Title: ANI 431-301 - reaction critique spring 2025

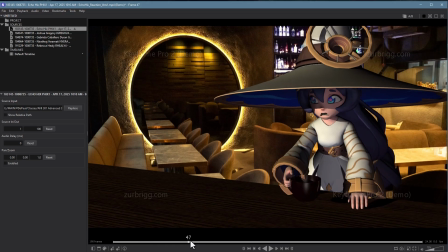[78:18]
I'm also having a really hard time telling where anybody or anything is.
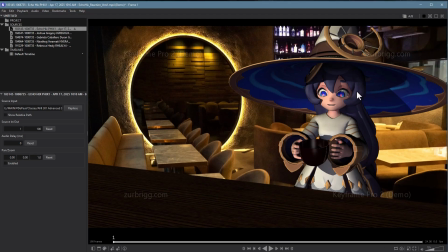[78:25]
So if we look at her eyes, obviously she's looking at the mug first.
We're not doing this, gentlemen.
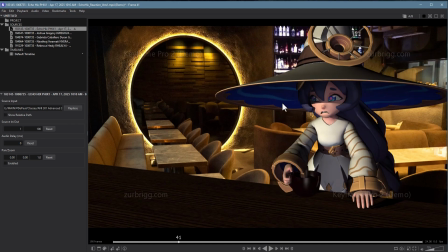[78:30] We are not going to.
And then she looks over here, which we assume like the guy would be there, but this is a bad way for her to look in this particular composition, because it means the person that's talking is like, probably 16, 17 feet away. Maybe at the minimum 10.
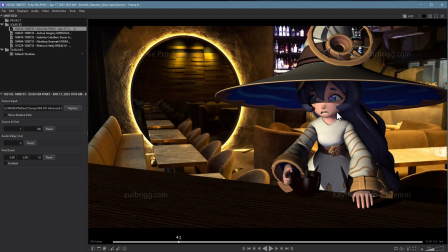[78:49]
And that's a really awkward way to have this sort of intimate conversation. So I'm not really buying that there's someone over here that she could be talking to. And she's not even looking down the bar. She's looking across the bar, which could be the bartender, but again, way out of the way.
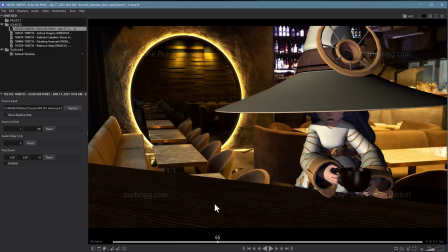[79:04]
So it's very awkward.
Do this. We're not going to go bouncing off the walls for 10 minutes.
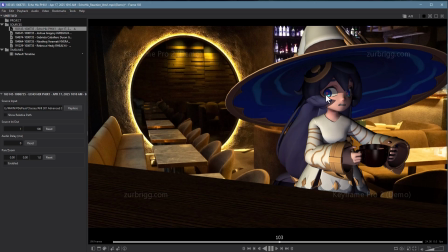[79:09]
And then she doesn't really look back there. We kind of get this sort of glance here, but it's really stiff. Like the eyes aren't locked. So her eyes are sort of like floating with her head, and so they don't really feel believable there either. This is not looking at that guy anymore. That probably is, but it's also pretty low. So we're just going to.
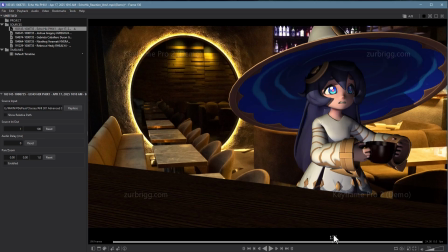[79:32]
And then she sort of just kind of whips back and forth, looking, but she's not really locking onto anything.
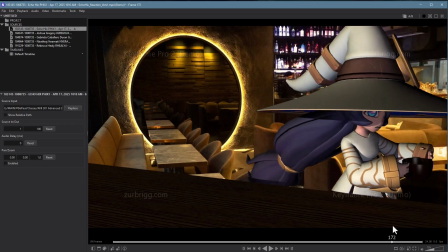[79:40]
So I don't really know where anybody is or what she's thinking.
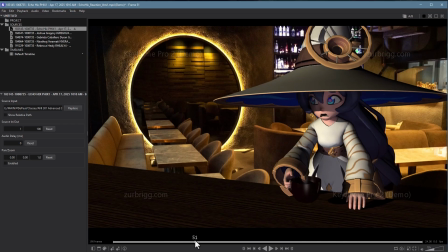[79:43]
The only thing that gives it away, what she might be thinking, is, you know, the fact that she kind of has this exaggerated gesture here of,
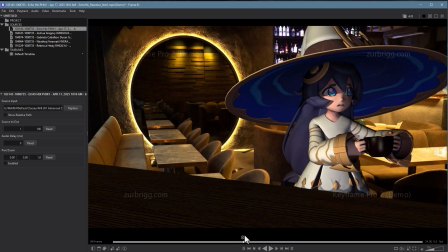[79:53]
I'm not sure what, horror, fear, I'm not sure.
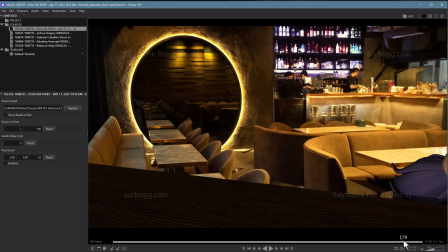[79:58]
And then she takes off. Taking it off is probably the one thing that tells us that she's nervous.
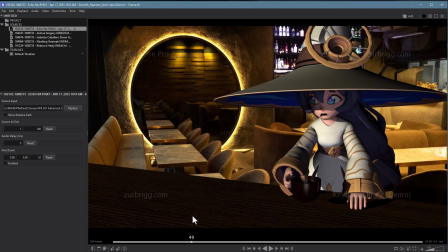[80:03]
There's also no, like, I'm seeing, there's this moment on the eyelids where they open up, and I think that might be it.
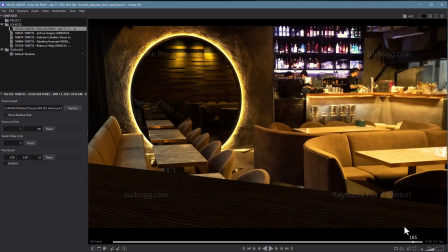[80:12]
Just the eyebrows raised right there, but the expressions are really limited here too.
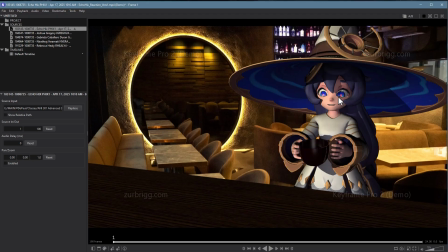[80:16]
So I'm just really struggling with this one, trying to like believe that she's in a place where this guy would be yelling this.
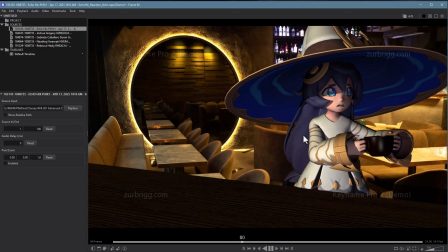[80:21] We're not doing this, gentlemen. We are not going to do this. We're not going to go bouncing off the wall.
It's also a little tough.
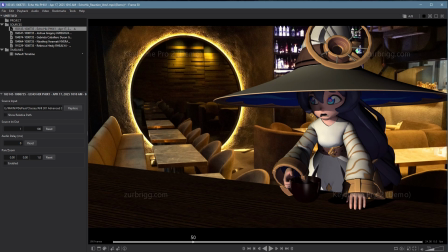[80:28]
I mean, he does say gentleman, and she clearly isn't one. It might not be the best character to use in this context.
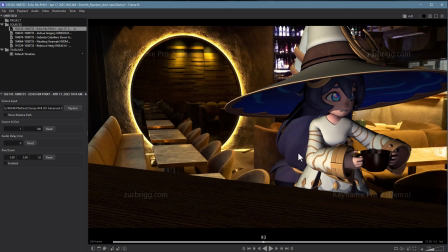[80:37] Bouncing off the walls for...
Unless she was like a casual observer off to the side, which could work out, but she's clearly not.
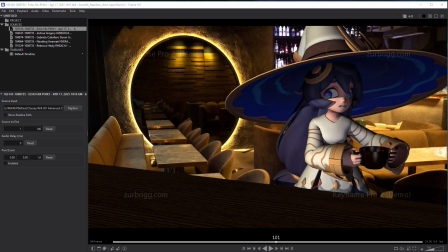[80:44]
Her reaction to this moment is too big.
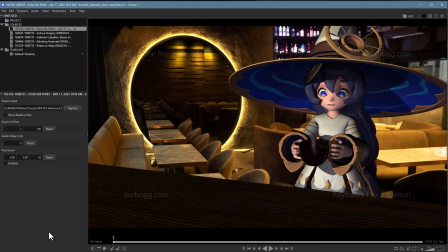[80:49]
I also don't know what a lot of these gestures are. So here she's obviously drinking.
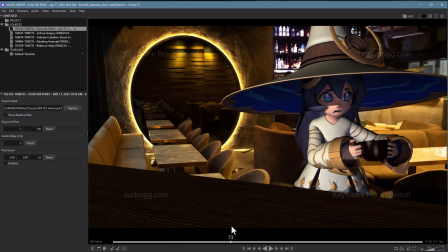[80:54]
I get that. Here she's not drinking. But then the rest of these, I don't really know what she's doing other than, I guess here...
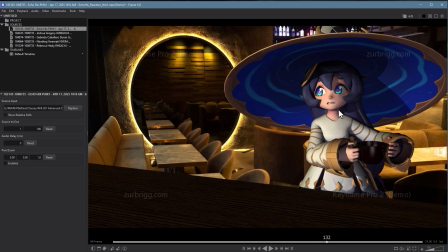[81:03] For 10 minutes, because we're just going to...
She's nervous or wants to get out of there. Back here with the same problems.
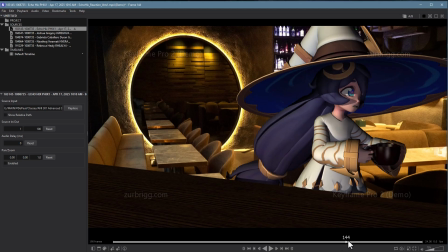[81:08]
And then she goes. But none of these movements are really nuanced at all.
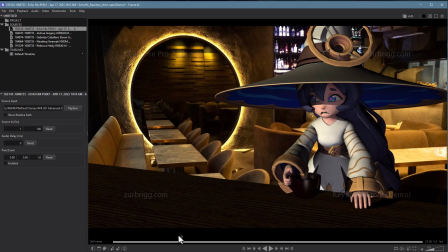[81:12]
They're pretty rough. There's, I think, no overlapping action anywhere.
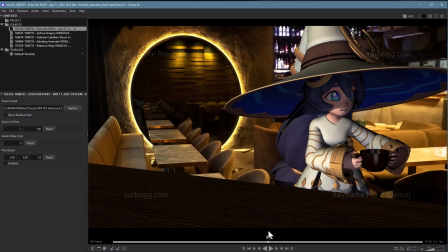[81:21]
Maybe zero. At this stage in our classes, that's not okay.
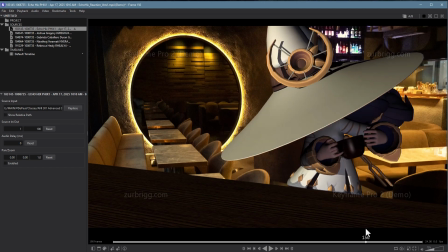[81:28]
Yeah, here it's just all pose to pose. There's a little bit of overlap in the head, maybe.
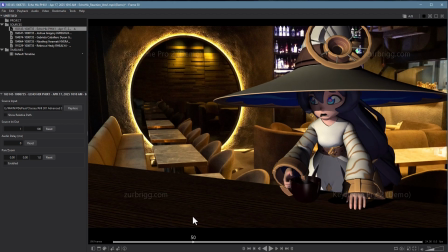[81:34]
But none of those gestures feel natural. None of them really seem to have in-betweens. They're just pose to pose.
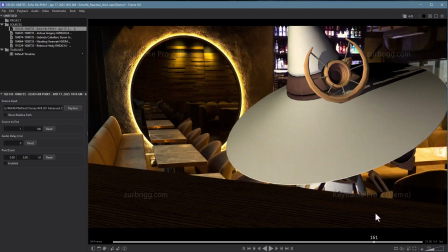[81:41]
Yeah, it's just really, really rough.
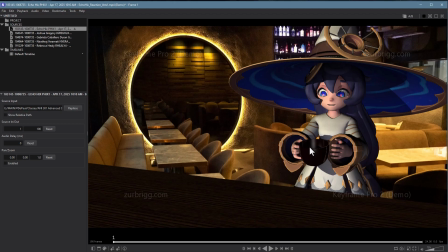[81:46]
And it just, you know, at least if you had a really nice weighted animation with really good performances, really good expressions, eyes leading the action, which would also be really helpful here.
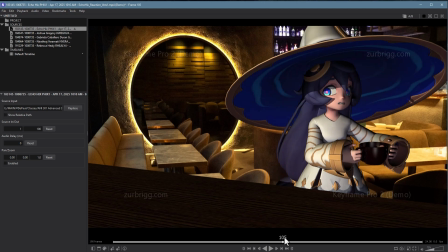[81:58]
They just seem to float with the head all the time. There's the one look that she does do.
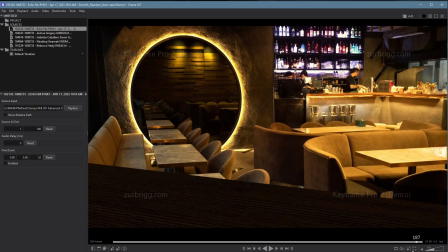[82:04]
They're kind of leading, but they don't stop moving ever. So I just don't feel that she's alive.
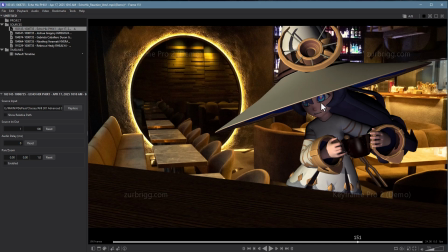[82:09]
There's no weight in the body. There's no weight in the expressions emotionally. And it doesn't really quite make sense to the scene.
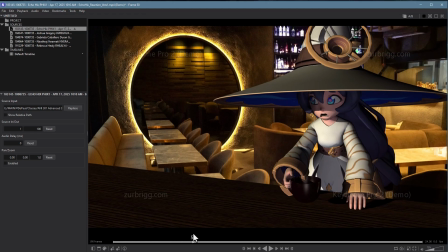[82:16]
So this one needs some love.